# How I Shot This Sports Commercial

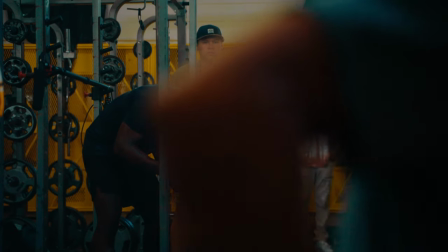248s
I never felt that way for this half of the shoot. I mean, everyone was spot on.
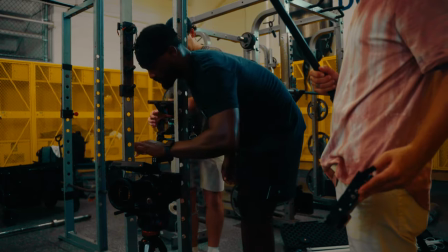254s
Everyone was moving in unison. and the lighting setups that we did was working.
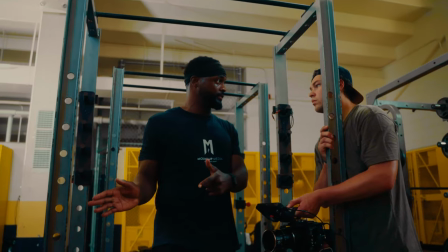258s
The contrast ratio was dialed in to a T and it really just came out very beautiful. But when I got that footage back home, there was absolutely no sound coming from the external recorder.
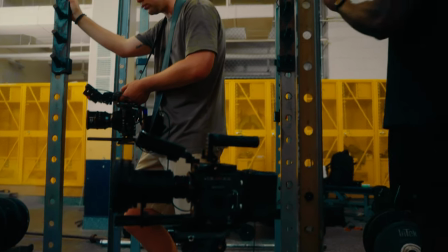272s
We only had the sound coming from the RED, just straight in-camera audio from the RED. And that's all we had to do to drive this scene and make it come alive. And that was no one's fault but mine. My friend Clay asked me, hey, how are the levels here?
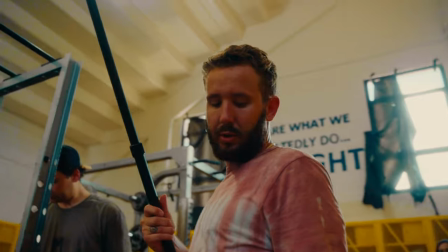289s
I looked at the audio recorder and I saw that it was recording, but for somehow, I guess we didn't get it. So shit happens.
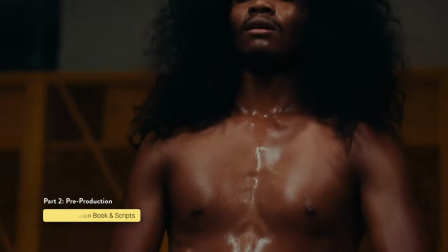298s
Our main actor ended up getting COVID and was in a lot of pain during the workout scenes and the locker room scenes. So we decided to cancel for the rest of the day. I've had personal plans to fly to Bali, Indonesia, which is where I am now. I was in Bali for the entire time that the second half of the commercial was being shot.
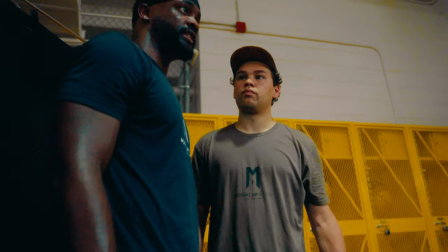321s
And it was shot by my intern, Jake Lemon, who at the time just started with us, I think two or three months before this.
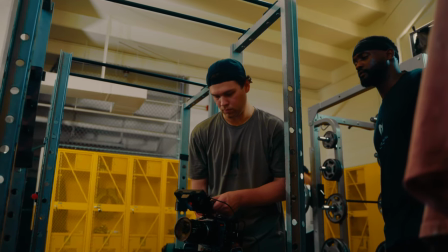329s
And I believe this was his first project shooting on a cinema camera. So shout out to you, Jake.
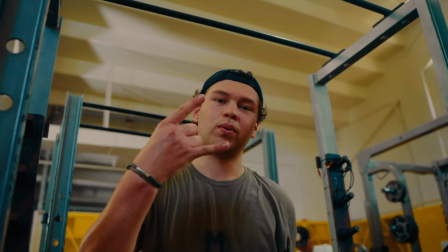335s
You did a fantastic job. With that being said, pre-production had to be anal. We mapped out every scene, we mapped out every lighting setup, we went over lines with our actors, and we had talks for up to two weeks before we even had the camera set up and able to press record. My scriptwriter, Levi Ringo, did an absolutely incredible job at writing the overall theme and drive for this story. It got me in the right ballpark creatively that took the focus off of the story and then really kind of kept me creative and on track which made my job way easier in the post-production room. I'm gonna link the script that I had done for this project down below in the description. You guys can have a look at it, but let's talk about my least favorite thing to talk about and that's gear.
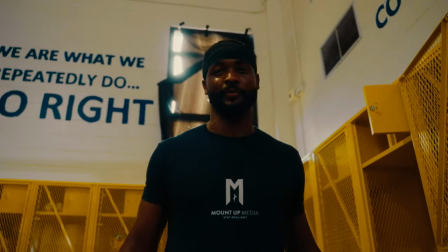384s
We are inside of a high school locker room and as I arrived
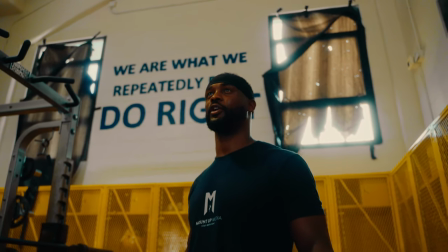389s
on location the problems that I saw with this specific set was
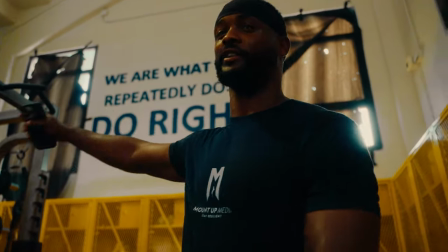394s
we're getting a lot of steel from outside so what I did was climb on
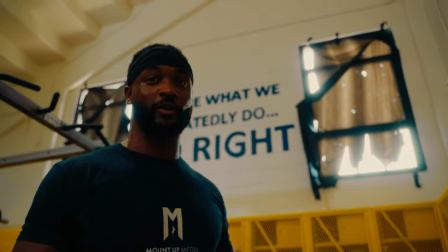399s
top of the lockers and threw up duvetyne over the windows so we can control
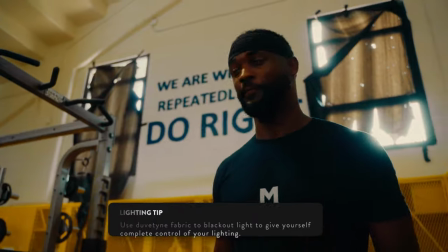403s
the contrast ratio. This is what it looks like from this angle.
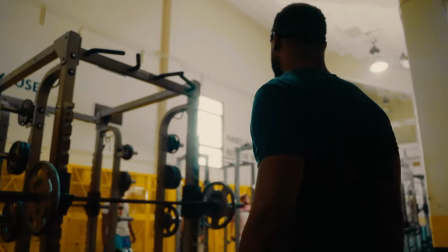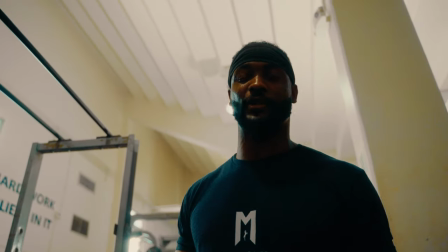414s
Today is a two cam setup so the first a cam will be shot on the world's Gemini.
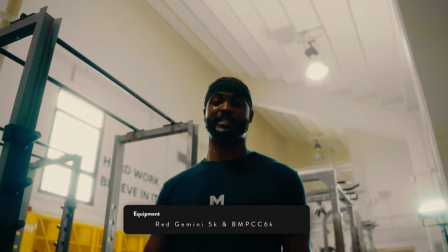420s
The second cam we're running the black magic pocket and for my lenses I'm
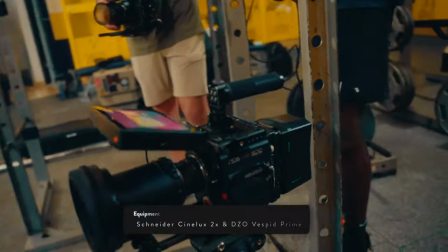424s
using a DIY anamorphic build that I personally built myself,
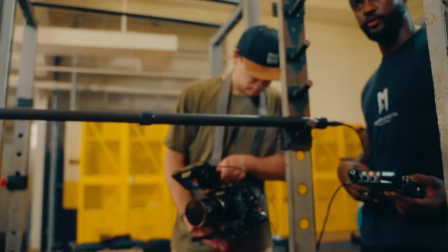429s
I would test, but as a backup, just in case it doesn't work out,
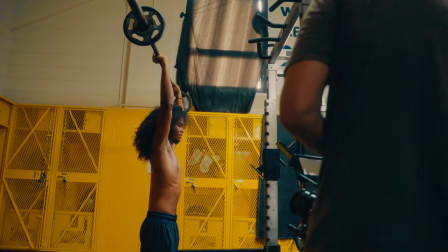434s
we're using the DZO's 35 millimeter 50 and 80, I mean, seven, excuse me, they don't have anything.
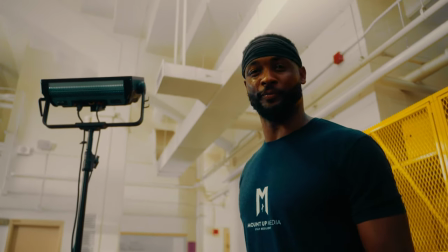440s
We have the Apertra Nova, and to bring up the overall ambient of the whole room. That's why I use this at 5600 color temperature,
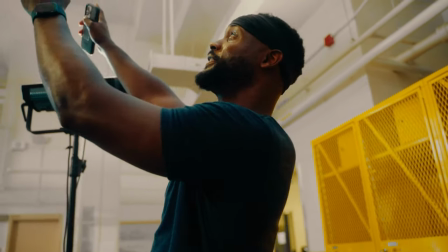449s
at 100%, blasting towards the ceiling, bouncing nice, nice soft light,
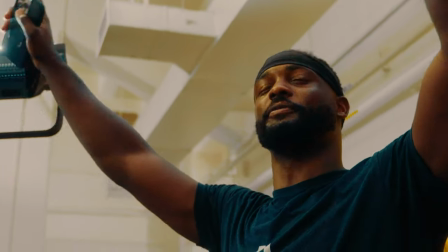456s
Nice top-down soft, nice soft light on my subjects.
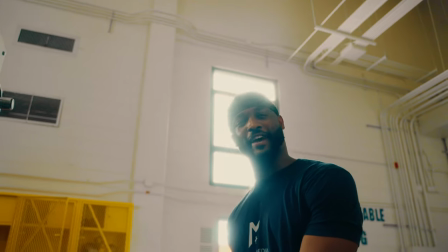464s
Here we have the Haze Machine.
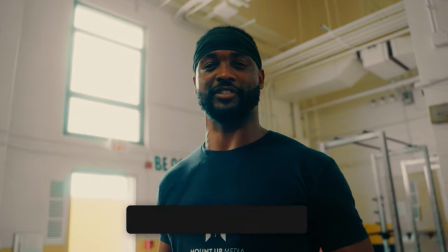466s
This is just to bring some atmosphere to the whole entire locker room, soften the image just the right way, and make everything look beautiful and tie everything together.
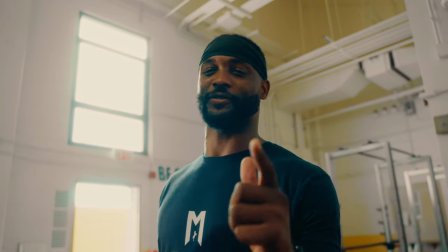475s
Room tone for audio work. To just bring another element to our set, give our image some more depth, we have chosen to use a 600d to punch through
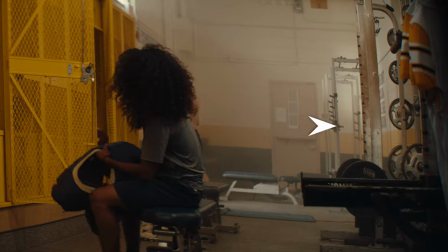488s
the window give a little splash on our back wall and we also did the same thing with the 300d we try to get that close to a spot where our
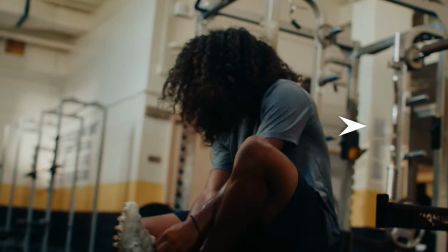497s
subject will be sitting just bring some more pop of light to our overall image now quick shout out to Lynn's Rentals thank you guys for you know the rentals for today's commercial I cannot be more grateful for y'all for the second half of the commercial we shot with the Sigma 18-35mm f1.8 is probably my all-time favorite lens. We kept the lighting all from Aputure. We mainly used Aputure 300D, a 600D, and we used an Aputure Nova P300C.
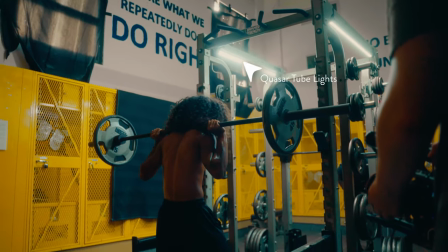526s
For the workout scene, we used old-school Quasar tube lights rigged up with some gav tape.
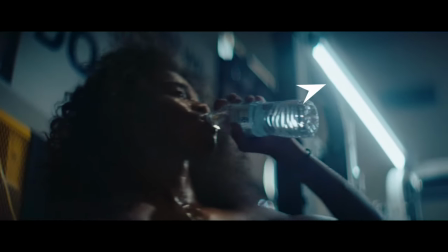533s
A couple of the shots, you can actually see it in the frame, which gave it like a nice little look. That scene was probably be my favorite. For the audio, we use a Sennheiser MKH-416 up on a boom
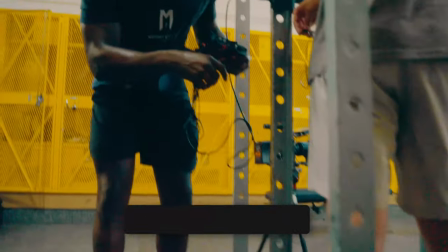548s
pole and we ran that audio into a Mixt Pre 3.
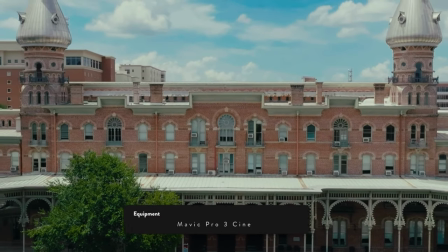552s
For the last shot in the commercial, we used the Mavic 3 Pro. I really want to talk about this creative decision that I decided to go on during the shoot and that was to turn my shutter speed from the 180 degrees shutter rule to 90 degrees.
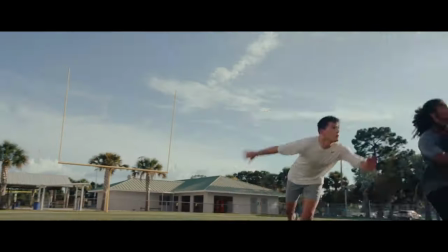566s
This made his workout scenes seemed more chaotic, it gave the scene more motion blur.
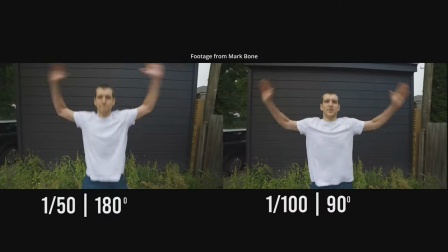572s
I know that's kind of really technical, but it makes your image look like really jittery. What's that movie? Saving Private Ryan, yeah.
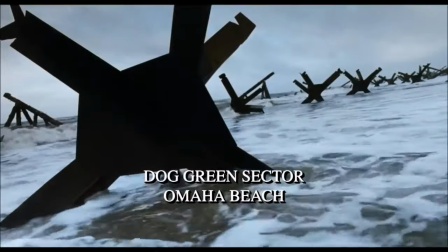579s
So the opening scene for Saving Private Ryan, where it's like no motion blur and it just feels uneasy and chaotic.
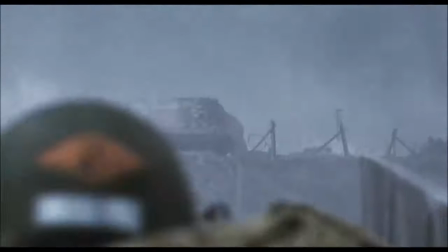587s
I really took this technique from that scene in that movie. And I highly recommend doing that because it really makes you feel uneasy. Like something is off that you're looking at this. A couple editing tips that I wanted to leave you guys with. In this commercial, we used a technique called cut on impact and match cutting.
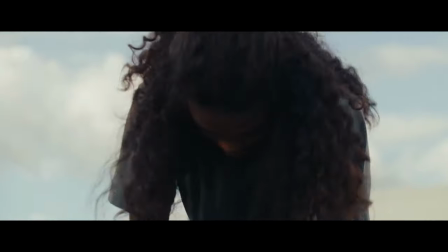605s
When we were switching between the weightlifting scene and the field scenes, we tried to keep the same framing and switch in between those.
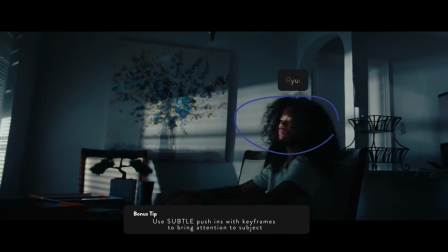612s
Another example of match cutting is when the mother walks out of the frame, you can see our subject, Yui, stare at the camera. And then that next scene inside the car, we kept that same kind of framing of him turned towards Lauren.
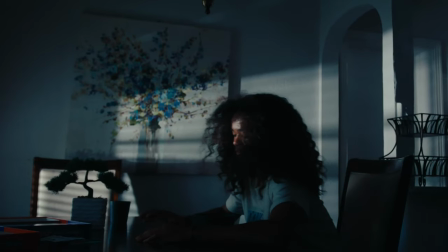627s An opportunity to show them what you've got.
Another match cut that was a personal favorite was the hug at the end.
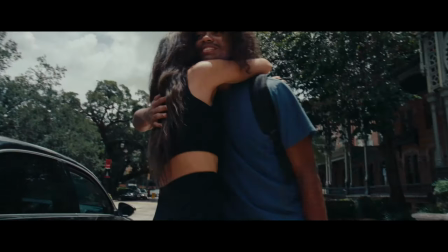636s
So it hugged in the kitchen and then the next hug was on the college campus. It really made switching in between scenes really seamless and I urge you to try it on your Nets edit. Another cut that was probably really subtle was, you know, when Rui looked inside of the mail dots, The next scene,
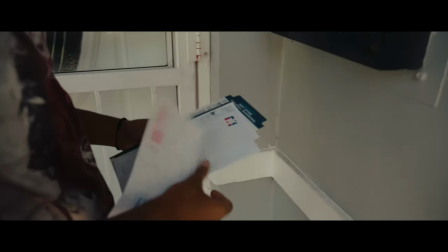655s
it transitions up to us back inside the house with the papers being slapped on the table as a transition between your scenes.
That's not enough.
That was intentional, and I feel like that really helps, keeps the pacing natural. So I urge you guys to try that on your next project. It really worked here, especially not dealing with the best audio. Okay, so let's talk about my favorite subject, and that's color grading. I color graded this whole commercial with Juan Molera's,
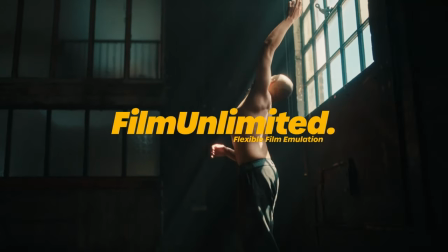684s
I think that's how you pronounce it, Juan Molera's Film Unlimited Power Grade.
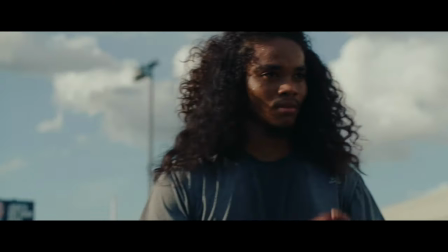689s
And for the daylight scenes, I used his 250D.
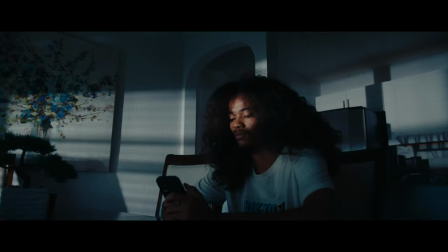693s
And for the bedroom scene and for maybe the kitchen scene, I used his 500T. Let's quickly go over how exactly I used his power grades to give this commercial that look.
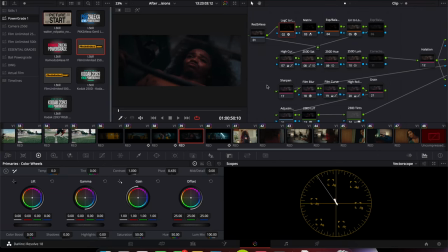704s
One of the main things I like about Juan Molera's power grade is his exposure and camera balance adjustments are made in linear gamma space, which is a more accurate way to adjust exposure and color cast on your image.
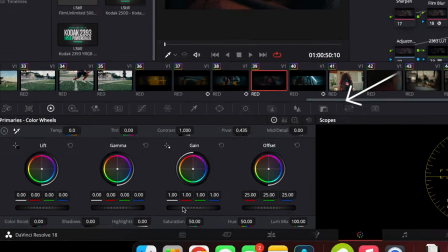719s
You do that by only using a gained wheel to make your adjustments.